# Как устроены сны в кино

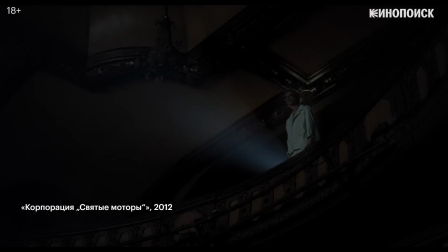[0:01]
Кинематограф самого его появления сравнивают со снами. И действительно, между фильмами и сновидениями немало общего.
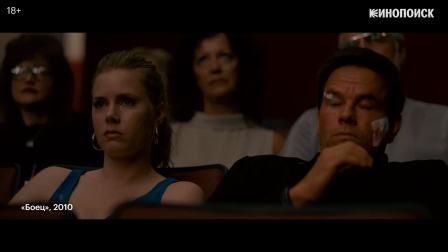[0:10]
Когда начинается сеанс, в зале гаснет свет, как будто за окном наступает ночь. В кино мы можем за пару мгновений перенестись из одного места в другое. Годы и десятилетия пролетают за несколько секунд.
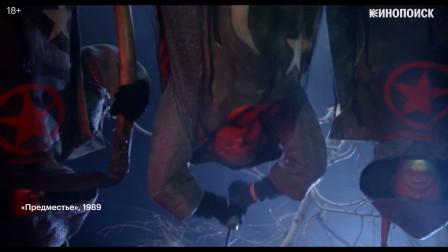[0:25]
А пространство странным образом искажается. Не говоря уже о том, что, как и во снах, в фильмах мы практически не можем повлиять на происходящее.
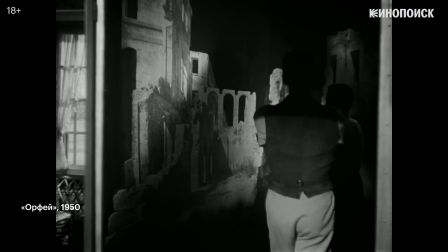[0:35]
В середине 20 века теоретики кино даже говорили, что сны были кинематографом до изобретения кинематографа.
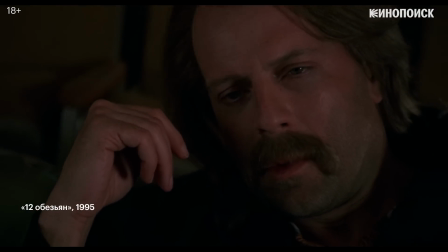[0:42]
Однако, когда речь заходит про сновидения в фильмах, мы вряд ли подразумеваем просто кадр со спящим человеком
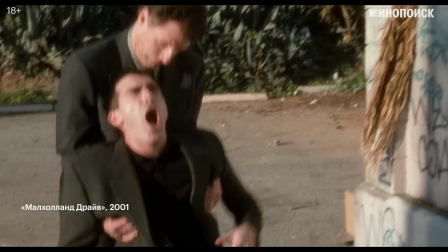[0:51]
или пересказ чего-то кошмара. Скорее, мы имеем в виду что-то такое.
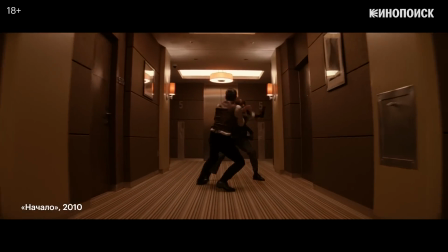[0:59]
Или такое. Или даже такое.
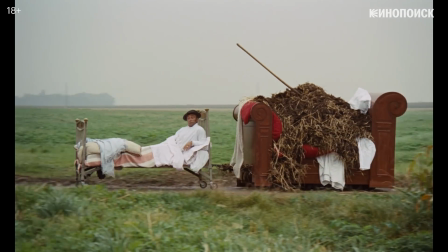[1:05]
В этом видеоэссе мы попробуем разобраться, для чего нужны сцены снов в кино и какими приемами они создаются.
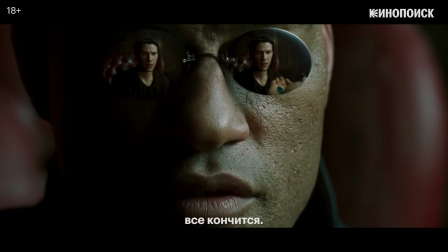[1:14] You take the blue pill. The story ends. You wake up in your bed and believe whatever you want to believe.
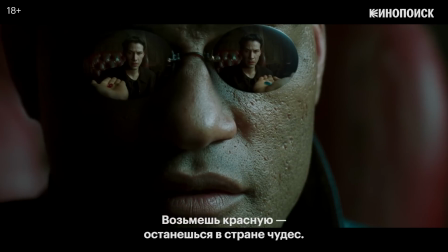[1:22] You take the red pill. You stay in Wonderland. And I show you how deep the rabbit hole goes.
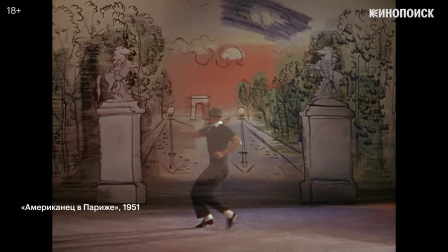[1:33]
На первый взгляд, сны в фильмах — это просто эффектные шоу-стопперы, которые не имеют большого драматургического значения и нужны главным образом для того,
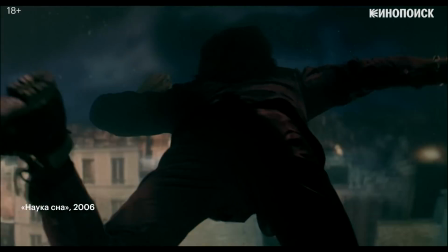[1:42]
чтобы развлечь зрителей полетом фантазии авторов и дать передохнуть от основного сюжета.
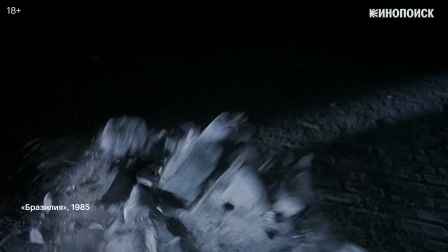[1:49]
Благодаря технологическим возможностям, зрелищные сцены снов действительно могут быть ценны сами по себе.
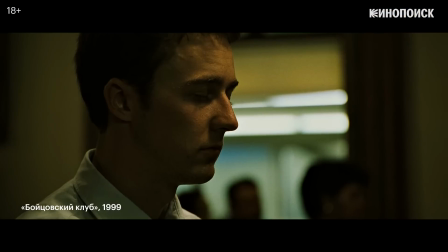[1:56]
Не ради этого мы и ходим в кино. Такие эпизоды внешне напоминают сцены с разыгравшимся воображением,
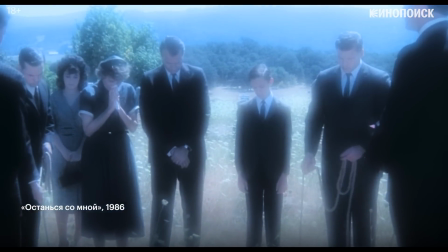[2:05]
воспоминаниями или измененным сознанием, галлюцинациями,
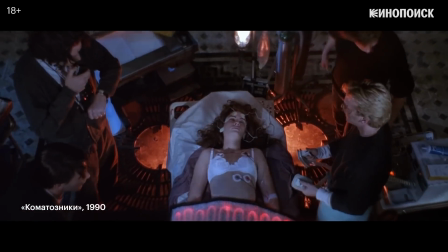[2:13]
болезнью, опьянением.
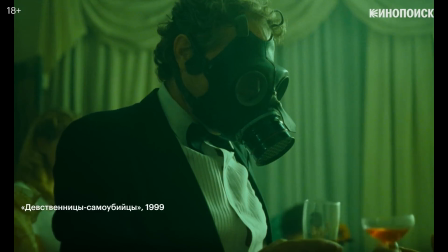[2:19]
Мир снов в этом смысле — это отдельная вселенная, которая сильно отличается от того, что мы привыкли видеть вокруг себя.
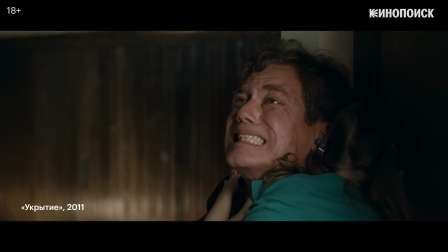[2:26]
Иногда там не действуют знакомые нам законы физики,
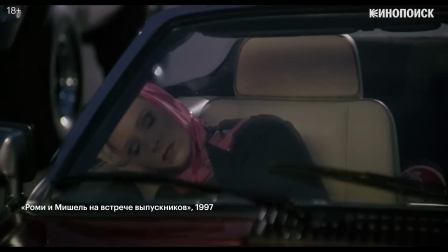[2:31]
время течет иначе, а логика событий нарушается.
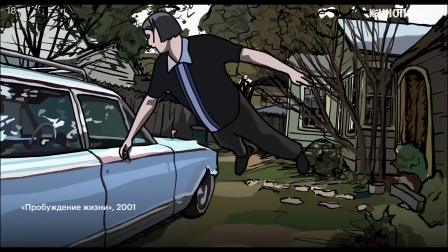[2:39]
Поэтому одни из самых ярких сновидений можно встретить в анимации,
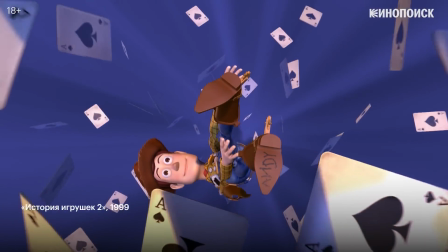[2:43]
обладающей практически безграничными средствами для реализации самых причудливых фантазий.
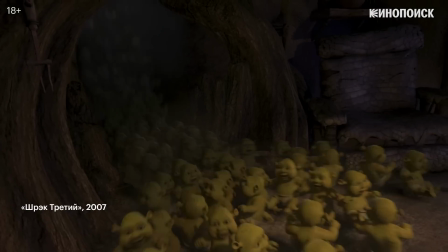[2:48]
Да и в условность анимационных фильмов поверить все же проще.
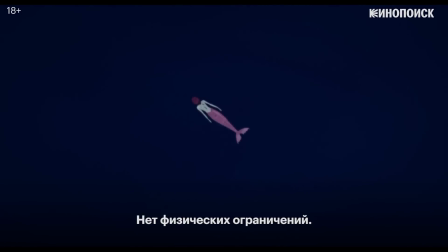[2:52] There are no boundaries in dreams, no restrictions from one's own physical body.
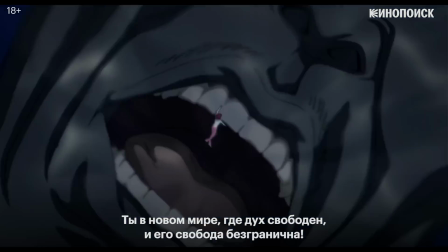[2:58] You have entered a new world, where the spirit is free, and that freedom is limitless, even for someone like me!
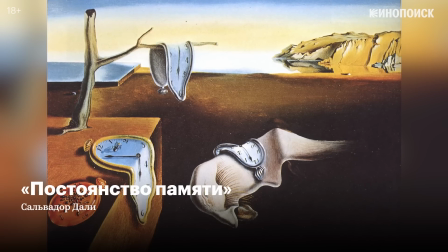[3:08]
Иконографические сны ближе всего к сюрреалистической живописи.
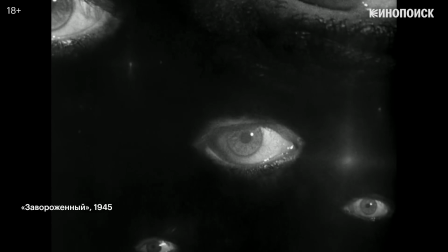[3:12]
Неудивительно, что одна из самых известных сцен сна в классическом голливудском кино принадлежит Сальвадору Дали,
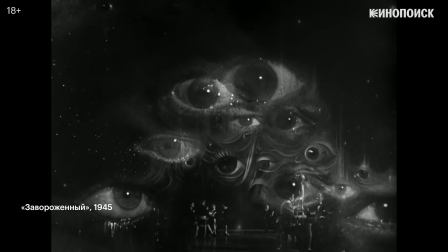[3:18]
придумавшему визуальный ряд для сновидения в «Завражённом» Хичкока.
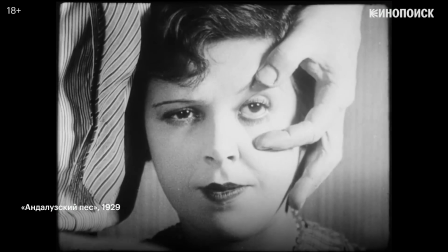[3:22]
А до того художник поработал с режиссером Луисом Бунюэлем над «Андалузским псом»,
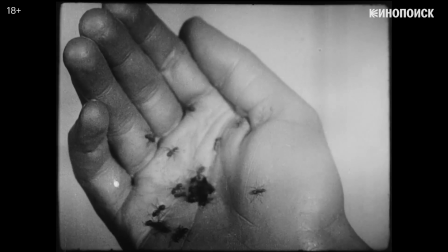[3:28]
пожалуй, наиболее знаковой сюрреалистической картиной в истории кино.
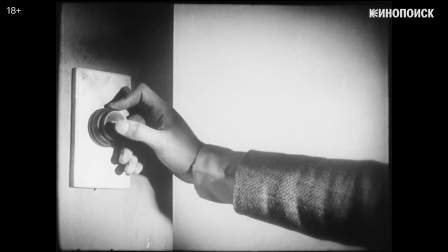[3:32]
По словам самих создателей, они специально отказались от любого разумного объяснения своей картины,
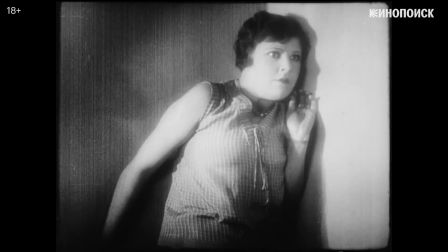[3:38]
которая развивалась по логике сновидения, методом свободных ассоциаций.
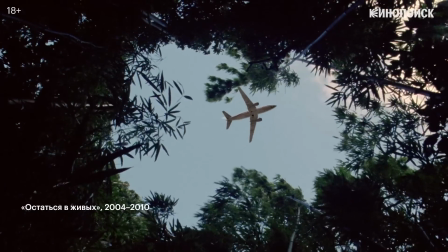[3:45]
Для создателей сон также удобный способ, чтобы оправдать сюжетные дыры и не объяснять все детали.
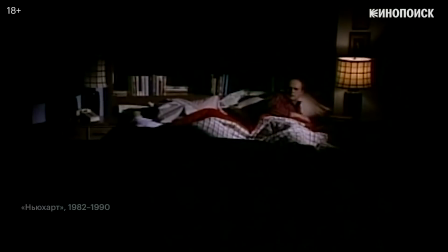[3:51]
Например, добавить внезапный сюжетный твист в финале, когда все события, в принципе, оказываются сном одного из героев.
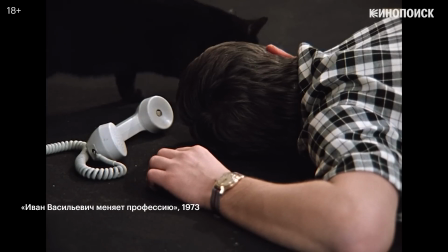[3:58]
А значит, чем-то не случившимся, плодом разыгравшегося воображения персонажа.
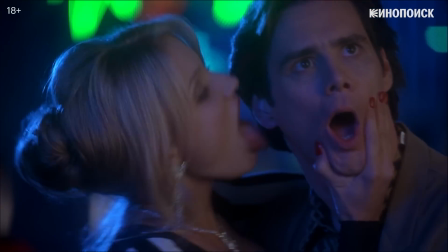[4:11]
Впрочем, чаще режиссеры и сценаристы используют эпизоды снов как драматургический инструмент, позволяющий сделать героев ближе и понятнее зрителю.
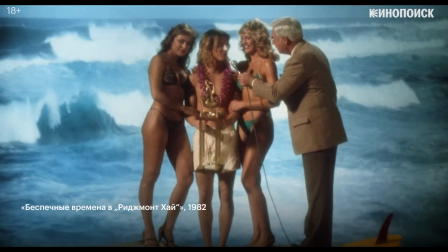[4:19]
С точки зрения Фрейда, сны — это в том числе потаенные желания. И тогда сцены сновидений могут раскрывать мотивацию персонажей.
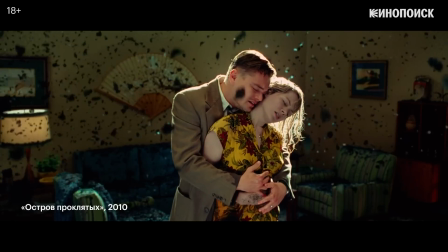[4:29]
Их сокровенные мечты. В определенном смысле сны — это прямая трансляция из подсознания героя.
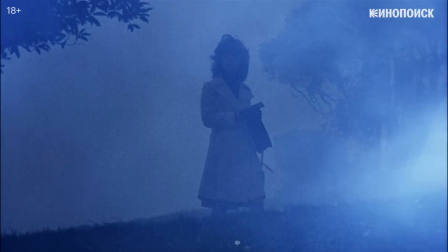[4:38]
Визуальный аналог внутреннего монолога, только вместо потока слов здесь поток образов, который авторы предлагают нам дешифровать.
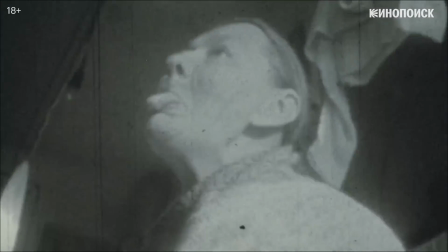[4:47]
Тут смешиваются воспоминания, душевные травмы, страхи, фантастические грезы,
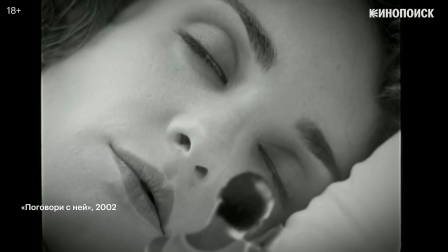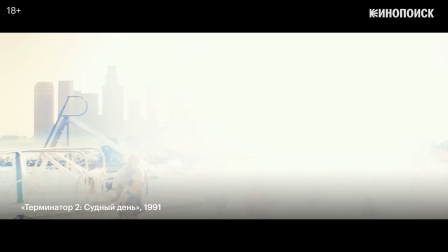[5:01]
и тревоги о будущем.
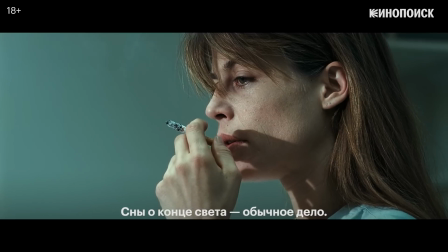[5:05] Dreams, cataclysm, the end of the world are very common.
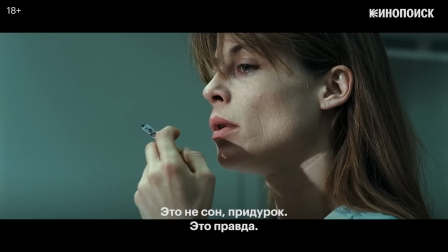[5:12] It's not a dream anymore, it's real.
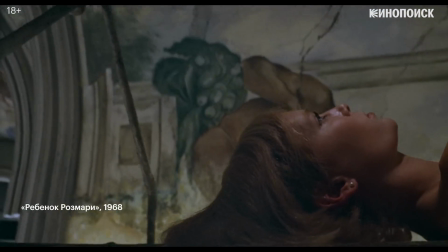[5:16]
По этой причине, кстати, к сновидениям обращались режиссеры, чьи фильмы отличаются глубоким психологизмом.
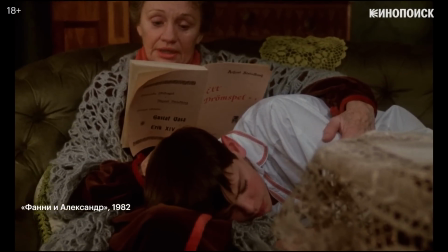[5:24]
Ингмар Бергман, Андрей Тарковский,
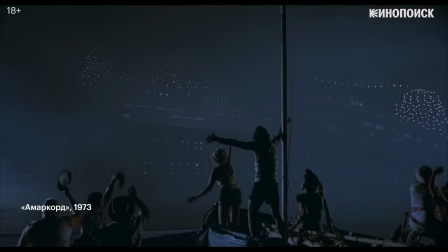[5:30]
Федерико Феллини, Акира Куросава.
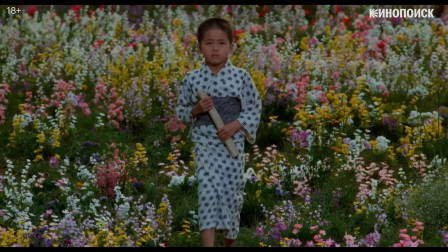[5:36]
У последнего даже есть фильм, который так и называется «Сны Акиры Куросавы».
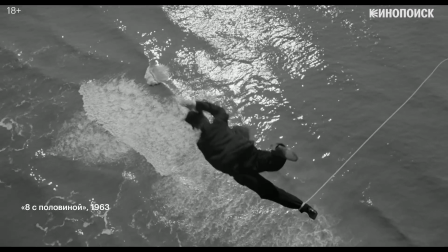[5:43]
Эти режиссеры стремились отойти от реализма послевоенного кино, так что язык сновидений с ослабленной драматургией и нарушенной логикой подходил им как нельзя лучше.
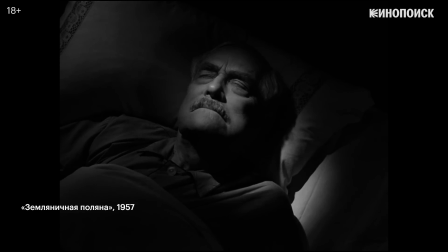[5:53]
В картинах этих режиссеров герои живут напряженной внутренней жизнью, и сны призваны передать их субъективный взгляд на мир.
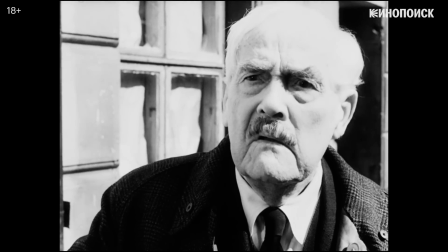[6:02]
Достаточно вспомнить сон из «Земляничной поляны», который даже сегодня смотрится как хоррор.
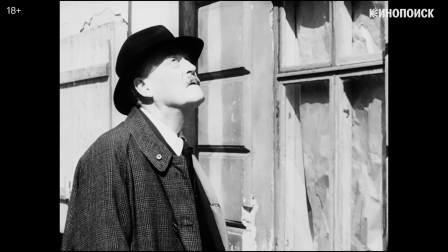[6:08]
В нем пожилой профессор, чувствующий, что его время вышло, видит часы без стрелок, напоминающие о приближении смерти.
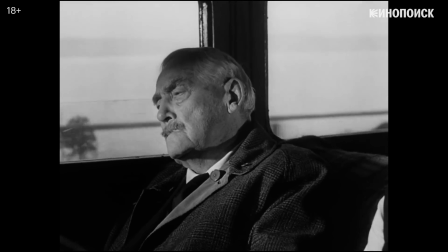[6:17]
Если Бергман маркирует границу между реальностью и сном через наезд камеры на лицо спящего героя или плавный переход,
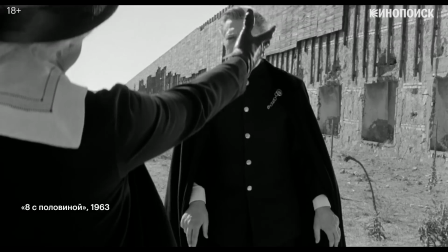[6:27]
то у Феллини этой границы нет, его герои грезят наяву.
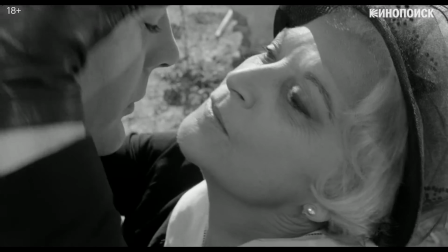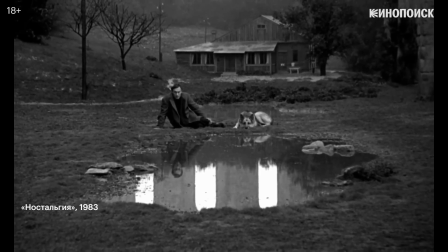[6:39]
В более поздних фильмах Тарковского тоже не всегда можно понять, где заканчивается сон и начинается действительность.
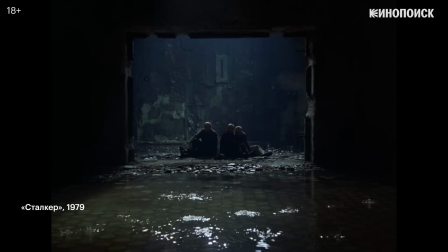[6:46]
У него, как и в картинах Феллини, скорее сама жизнь выглядит как сон. Или воспоминания режиссера, запечатленные на пленке.
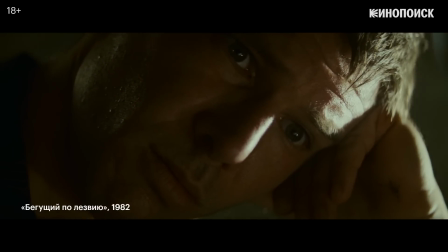[6:56]
Поэтому сновидческая интонация может появляться даже в тех фильмах, где никто толком не спит.
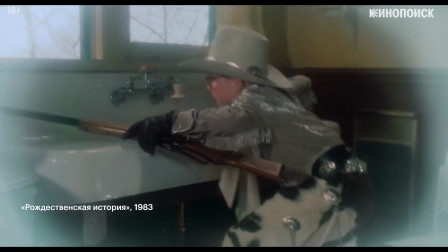[7:04]
Это просто удобный способ передать особые ощущения героев.
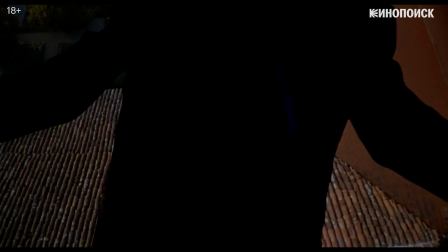[7:12]
Сцены снов представляют большой простор для создателей, художников, монтажеров, композиторов и операторов.
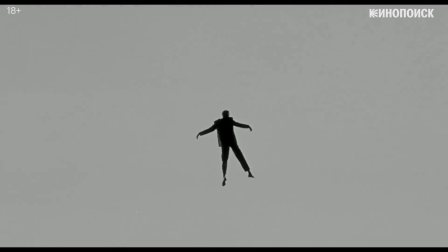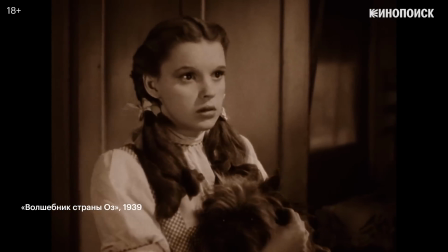[7:24]
Например, волшебники страны Оз, жизнь Дороти сначала показывается в угрюмой сепии,
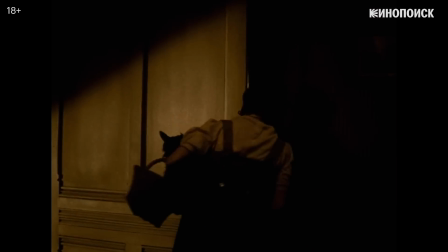[7:29]
но как только героиня оказывается в мире, который привиделся девочке, пока она была без сознания, фильм взрывается яркими красками.
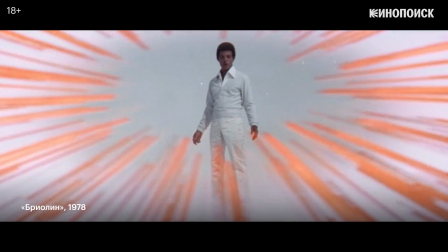[7:40]
Здесь, как и в других фильмах, кричащий цвет позволяет наглядно противопоставить сны и реальность.
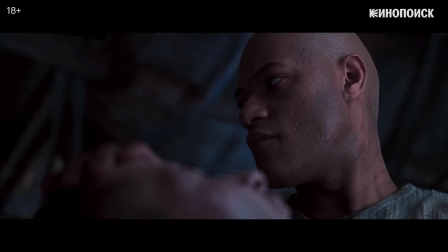[7:46]
Переход между явью и вымыслом может решаться и находчивыми склейками, скажем, через элегантный матч-кат
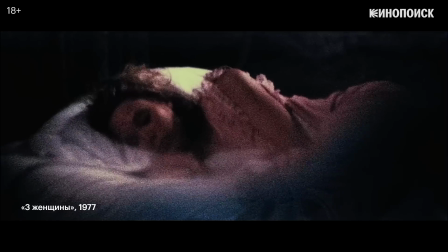[7:55]
или двойную экспозицию.
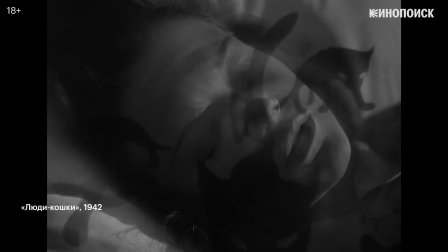[7:59]
Так создатели фильма указывают на то, что в кино граница между реальностью и вымыслом чрезвычайно зыбкая.
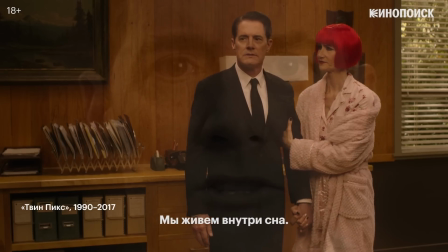[8:05] We live inside a dream.
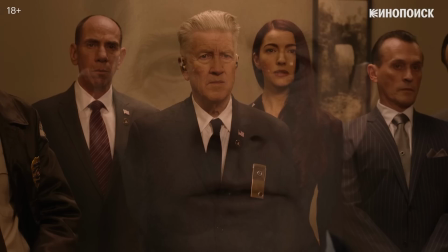[8:11] I hope I see all of you again. Every one of you.